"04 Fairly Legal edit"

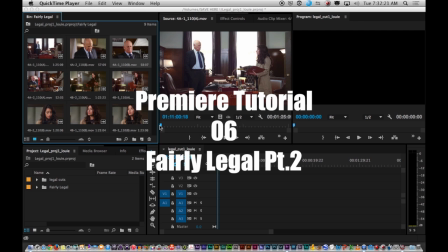0:01 Okay, we're back with the part 2 of this fairly legal edit tutorial, and this is where we get the actual editing of it.
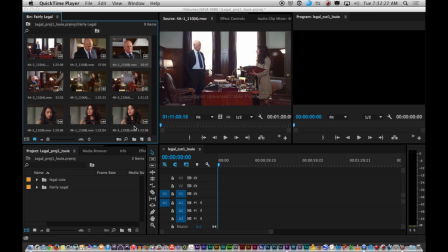0:09 Now, to hear the sound, make sure if you are plugged into that sound bar at the bottom of the screen,
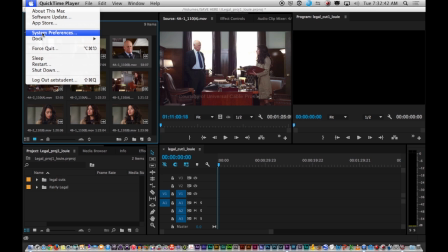0:22 turn the knob on all the way clockwise, come up to System Preferences, go to Sound,
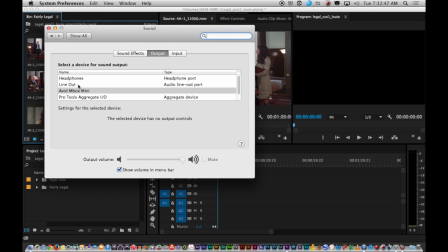0:30 and in your case, you would choose Line Out. For my recording this and making this thing, I'm using the Avid Minibox, but generally you would use Line Out.
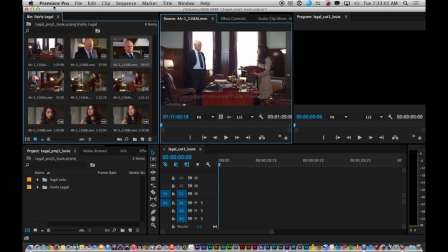0:43 Then once you do that, inside the Premiere Pro,
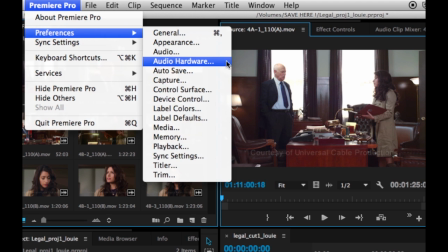0:48 the software itself has preferences, and that's audio hardware.
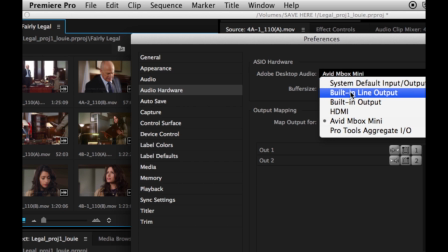0:53 You also then choose the built-in line output.
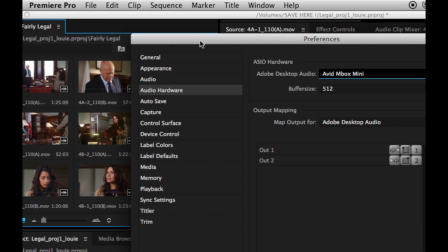0:59 Built-in line output. Again, I'm using a Minibox, so that doesn't apply to you unless you are plugging
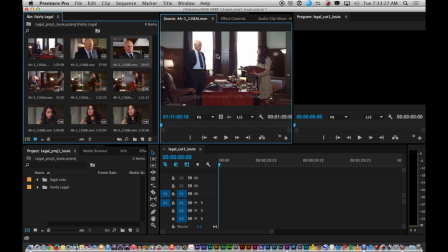1:08 into the phono jack of the Minibox. Okay, so here we go. So now I have this master shot.
Always is with them. This.
So I'm just marking in at the beginning. It's just a throwaway line he gives.
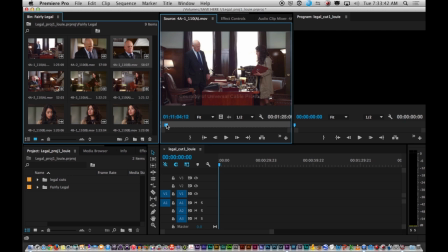1:22 But I'm going to take this all the way to... I'm just going to just take his sit down all the way to his next line. I'm going to mark it out. I know it's more than I need, but I don't want the whole thing because that'll be too much.
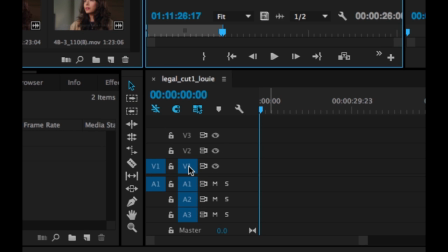1:41 And down in here, the default is that V1 goes to V1, A1 goes to A1, which is perfectly fine.
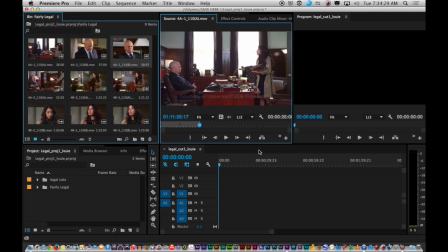1:48 Both things are blue, and all I need to do now is hit the period, and that will make my first edit.
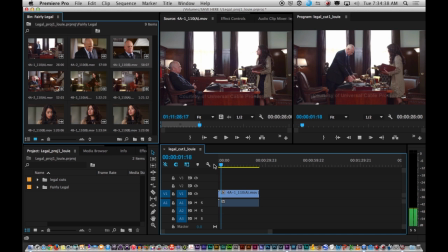1:56 Now, Always is with them. okay, so This is the evidence, the motions, and other detritus of justice that they have filed over the years. okay, so at this point, I'm gonna make the decision that I have enough of this wide shot.
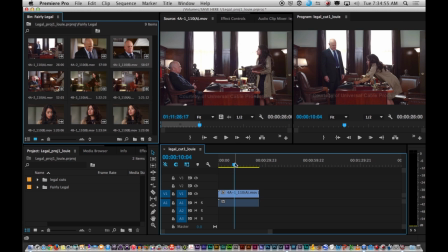2:15 I don't think it's the best angle. I'm gonna start cutting because this is television. So the simple thing I'm gonna use is that when her left hand touches the file, right about there, I'm gonna mark an in on the timeline.
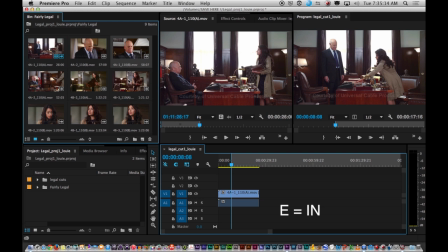2:33 Then I'm gonna go to one for medium shots here.
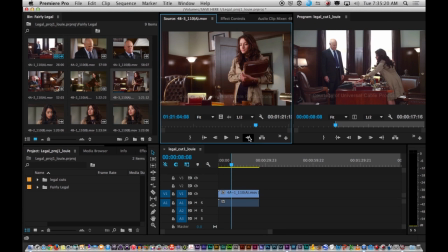2:38 It doesn't matter which one. Let's just say I pick this one and go to beginning, and I'm gonna basically match that same point where her left hand, boom. I assume that's where her hand touches the file. It's not that critical.
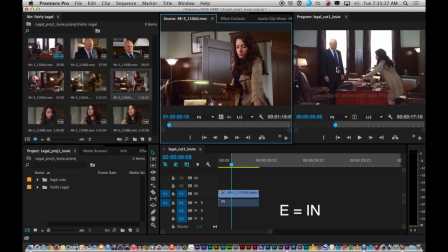2:57 And the main reason I'm doing this is to get out of this flat wide shot, and I think she's a little much when she tries to pick it up in the file on the master here. The file is so heavy that she crumbles when she picks those files up.
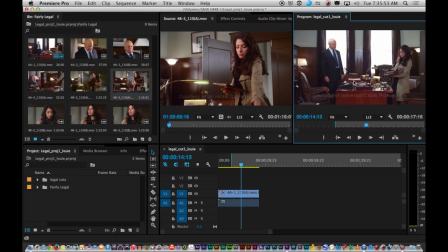3:13 And I think that's a little bit just too much. So I will take this all the way till when he sits down.
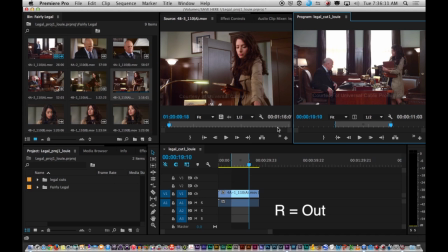3:30 Mark it out. So I want to bring this picture in only. I don't need this additional audio that we get from the source,
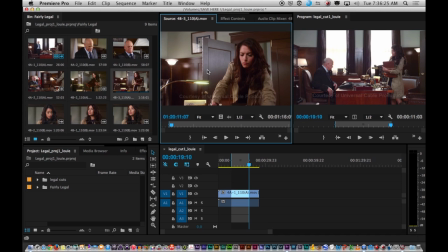3:43 because that's just off-camera sound, and I'm just taking it for the picture of her doing this business, changing the angle.
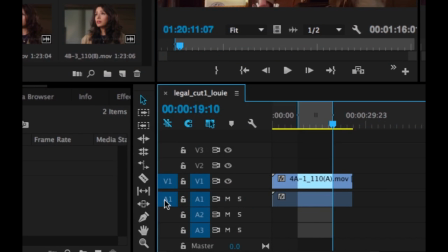3:51 So I don't need the audio, and what I'm going to do is just deactivate the A1 on the source.
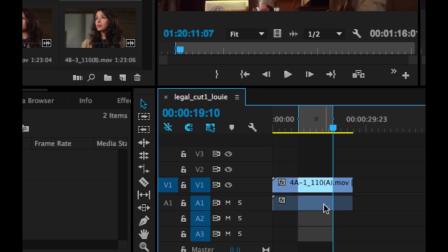3:57 I don't need that. I want the picture, and I do want to go across. I also don't want to, mess up this audio here. And so I'm going to make that edit by hitting the period. So boom, there it is.